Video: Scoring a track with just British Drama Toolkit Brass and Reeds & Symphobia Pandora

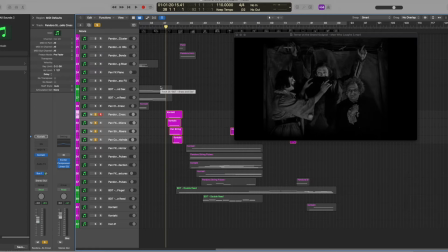[29:39]
So this selection here are crescendos and risers and things like that.
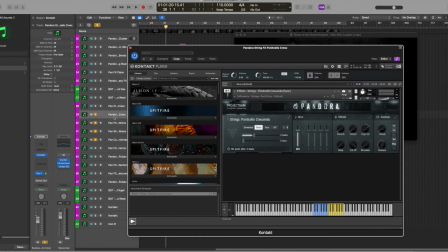[29:46]
So we've got a ponticello crescendo. Beautiful sound. Just really great kind of start building emphasis on where we're at.
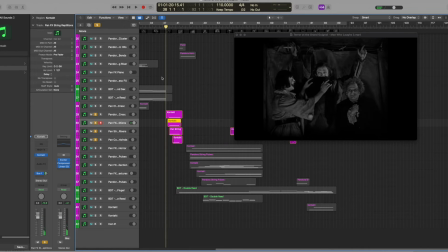[30:01]
The next piece we have here is going to be string repetitions. And when you layer those two up together, they sound really nice. But that's not enough. We need a third layer.
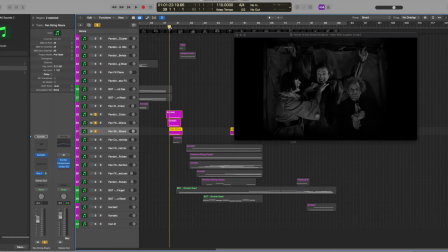[30:16]
We need some risers so that when those come in, there's this other thing kind of bending upwards. And then we've got these woodwinds just so it's not all strings kind of filling in the information.
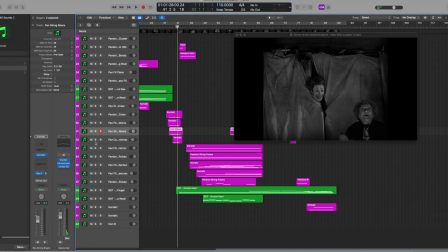[30:37]
Those woodwinds are beautiful, subtle layers. and up here we've got some horn bends as well and they're joined by the flugel horns here which we'll get into a little bit further when things get a little more intense
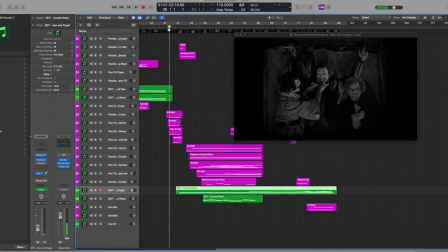[30:56]
so let's go back to the beginning here and we'll play this out through the next section so